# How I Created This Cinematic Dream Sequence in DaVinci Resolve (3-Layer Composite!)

Welcome back to the channel. I want to show you how I made this 3-layered composite sequence. Kind of looks sort of like a dream sequence, and what I did to make it work.
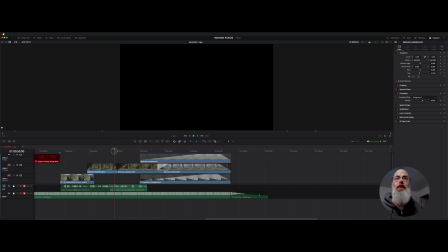Here's our edit, and for the first shot we have our hero running up in the woods,
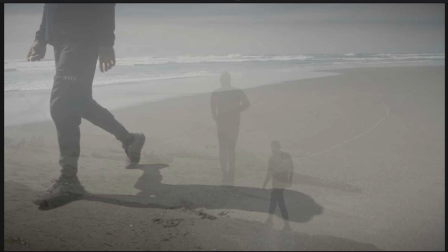and then it fades into this 3-layer silhouette.
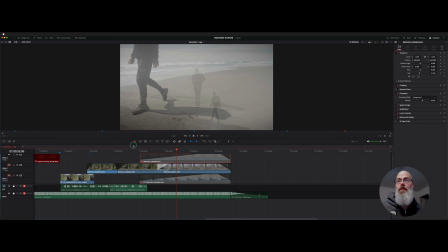So let me show you how I did that. We'll break down the elements. For our first shot here, if we look at the original clip, we have him running in the woods,
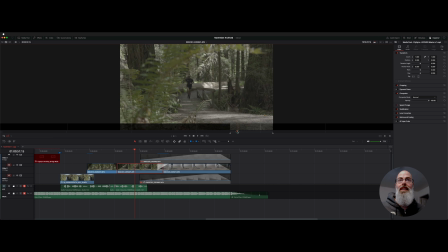but the fence line's on the right, and I needed him running from the other side. So if we go to this shot, you can see I flipped it, so he's coming in from the other direction. Now this one just does an optical.
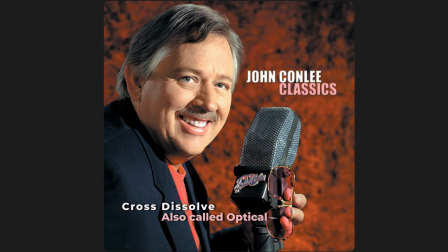'Cause that was the way things were done at the old school.
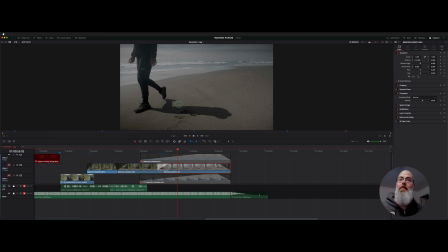Into the shot of him here walking on the beach. And if we look at the original on that, it's pretty much the same. I just did a little bit of repoing and it looks a little bit different. So a simple little dissolve in between those two shots.
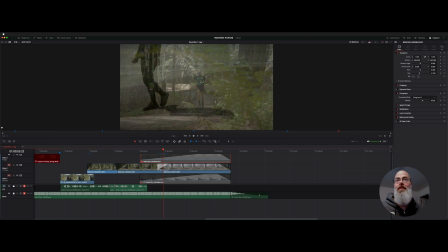Now for this top layer is where I kind of replace him running with a shot of him also running,
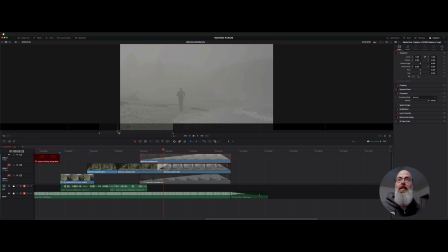but right here kind of zoomed out on the beach. And since it's log, it just looks all foggy and dreamlike.
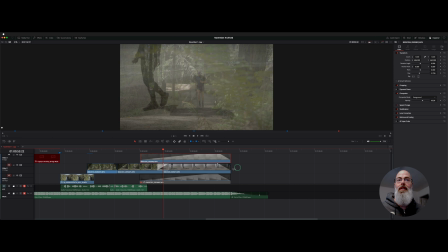So if we look at the shot I ended up using, and we'll get rid of these clips here. We got a long fade, and then I ended up just repoing this shot to get it to sit where I wanted to. So if I take the transform off here, it's just zoomed out.
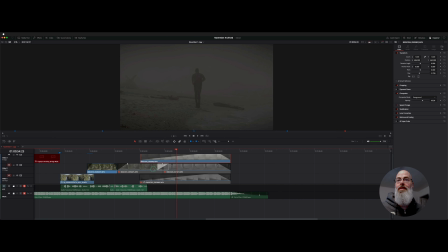So I brought it in essentially to replace your eye when you're watching him first run in. And this isn't like a perfect composite here, but if we step through,
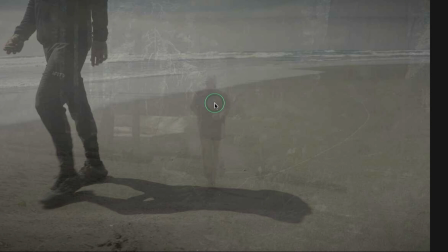right about where the frames start to blend, right here, he's just about faded out on this wood shot,
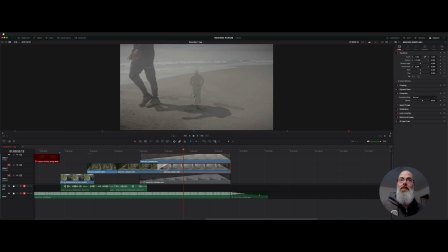and then that shot comes in. It works well enough. So the top shot here is the center shot of him running in the middle. And the middle shot is the beach one, and then the bottom one, he's walking up this cliff face right here as the third silhouette.
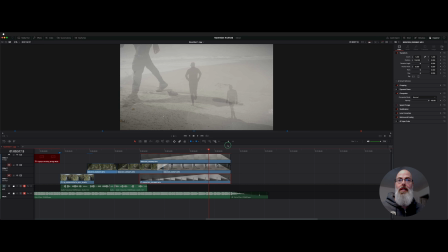Now, to get this all to work pretty well, I ended up doing some really long fades on these clips.
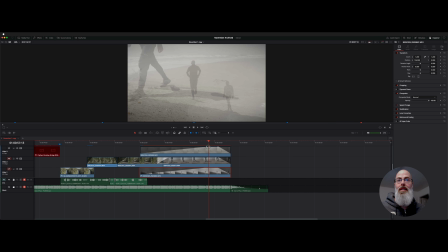So if we look at our clips here, you can see I got like a 5-second fade on this one and on the bottom one, and they really only have a little bit of full luminance before the fade down begins, but it works pretty well. And then to get these bottom clips to see through on the top clip here, other than the fade,
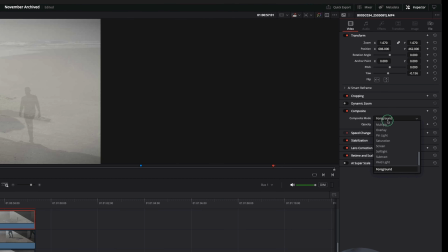I switched the composite mode over here to foreground, where if that wasn't on like that, we would just see a regular shot. So it needs to be on foreground.
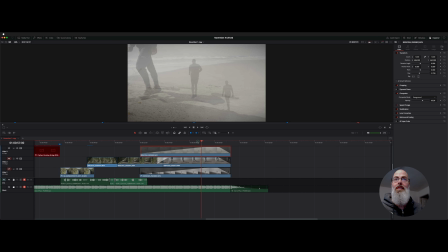And then I switched it to about 63 on the opacity level, and I thought that looked pretty good.
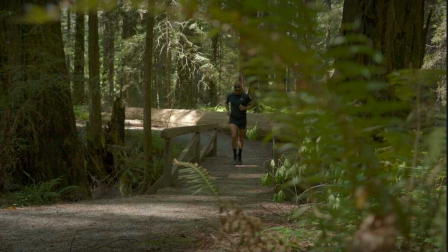But that's the end of the sequence here. He comes in. It's the final shot of this trailer.
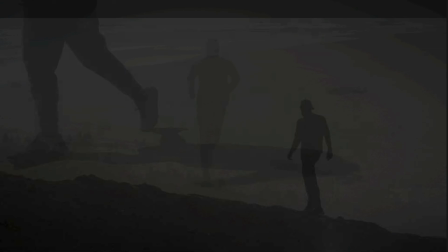And it's called walk to run, so I thought it'd be cool to have walking and running on the same part of the screen. So nothing too crazy, just a few layers and some long fades in a composite mode. All right, I hope that helps. Thanks for watching. I'll see you guys on the next video.